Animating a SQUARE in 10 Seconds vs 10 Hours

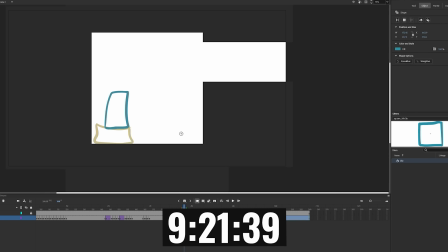497s
I had the square roll back and get a good leap in for enough momentum to reach the top.
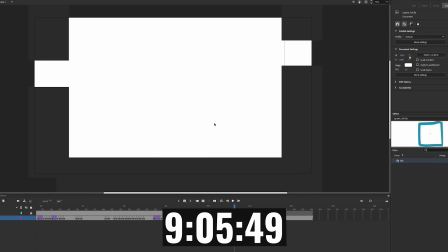504s
Now this roll animation is where most of the travelling is going to come from. In room 2, I added a green square, creating a similar idle loop.
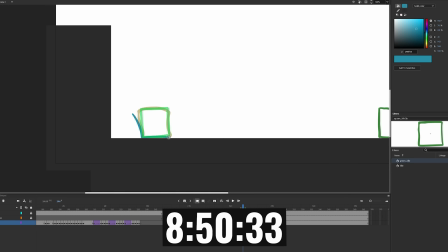512s
Blue drops down, and when the camera reveals green, they both jump and flip around in a friendly, excited acknowledgement.
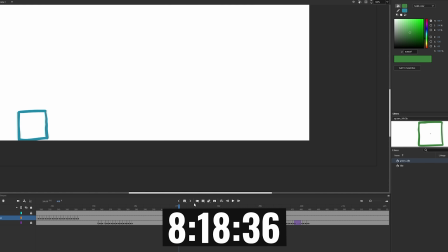521s
They need to work together to move forward, so green offers to give blue a boost. There's a run-up, and blue bounces off of green's head.
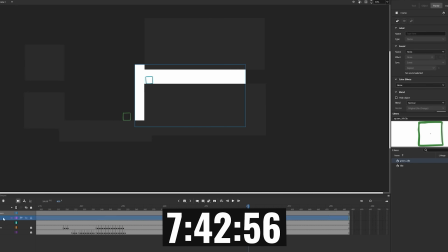533s
Up top we discover some boxes which can be pushed off to help green.
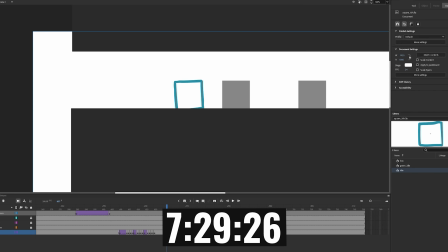539s
To animate the boxes sliding and falling, I used 3 nested symbols with tweens. A bit technical, but essentially I animated the rotation inside the horizontal movement, inside the vertical movement, eyeballing the speed.
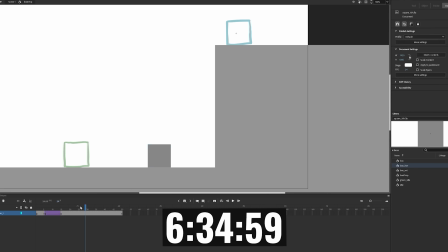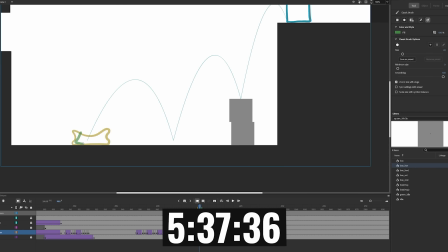557s
With the 2 boxes there, it's just enough to get green to the top with some gymnastics.
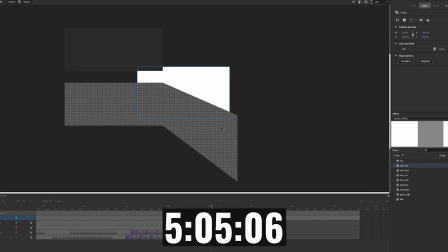564s
They roll along to the next area and come across the slant. I did say I would only use rectangles, and I think that's still true here because it's just rotated.
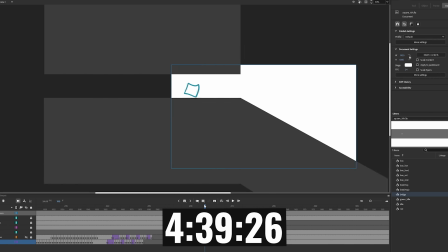572s
Anyway, it presents some danger as there's a hole at the bottom. But blue goes ahead and parkours down, with green following behind.
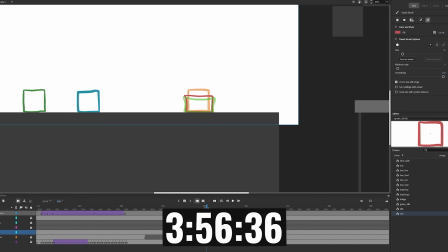584s
This is where they meet red and do the classic greeting. I had to bring back the spin.
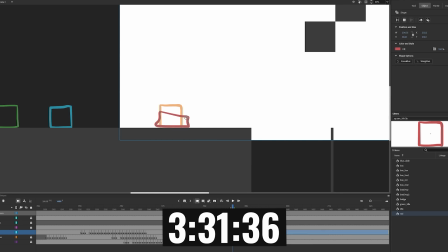590s
But a challenge lies ahead with a gap too big to clear and a pole too thin in the middle.
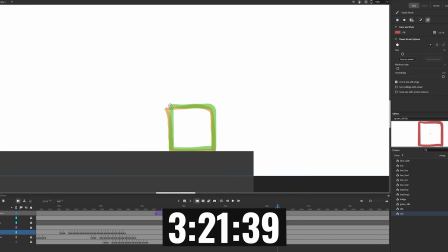596s
There are some conveniently placed squares above it. So blue hops on red, giving enough of a boost to get green all the way up.
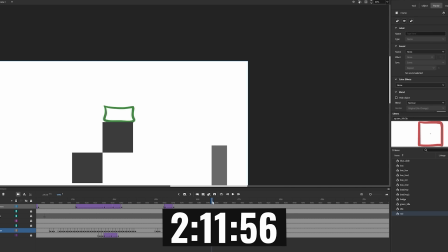607s
Green can now jump across and down on these rectangles, which aren't entirely stable.
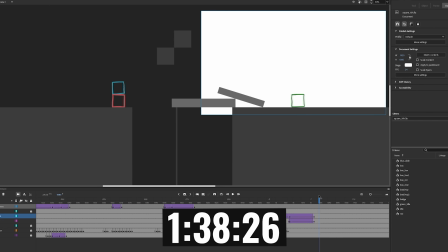613s
So a big push and they come down like dominoes, leaving a bridge for the others to cross.
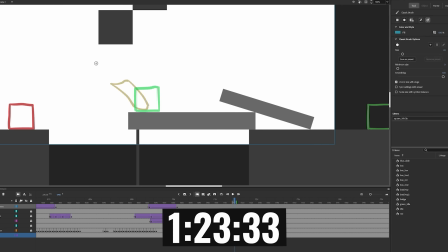621s
Blue springs across and red will follow soon after.
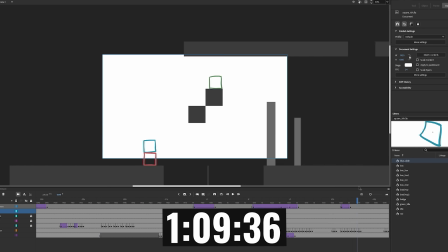626s
I started constructing the ending, knowing I wanted them all to reach the outside through the ceiling somehow.
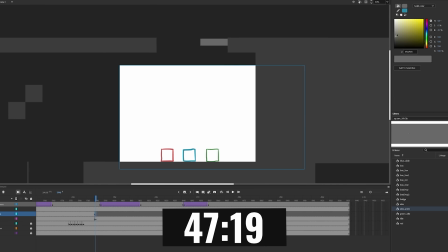632s
There's a big gap, and I decided to use an elevator that requires a button. Blue and green agree to launch red at the same time, hopefully providing enough force.
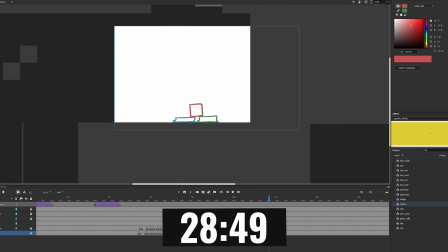643s
So they squat down, and when red jumps on top, they push up, sending red into the stratosphere, landing perfectly next to the button.
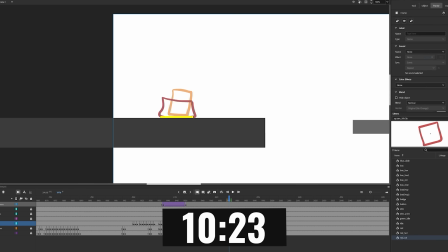651s
So the button is pushed, setting the elevator in motion. Now, what you're about to see is me running out of time, then continuing.
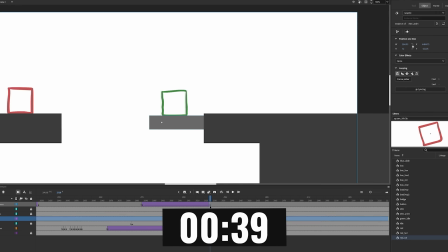658s
It's more like a 10-hour, 20-minute challenge at this point. The time really snuck up on me.
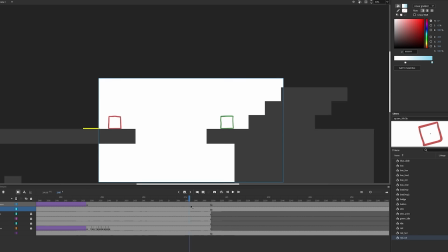663s
But I think you would rather see a satisfying conclusion than have the animation just cut off near the end.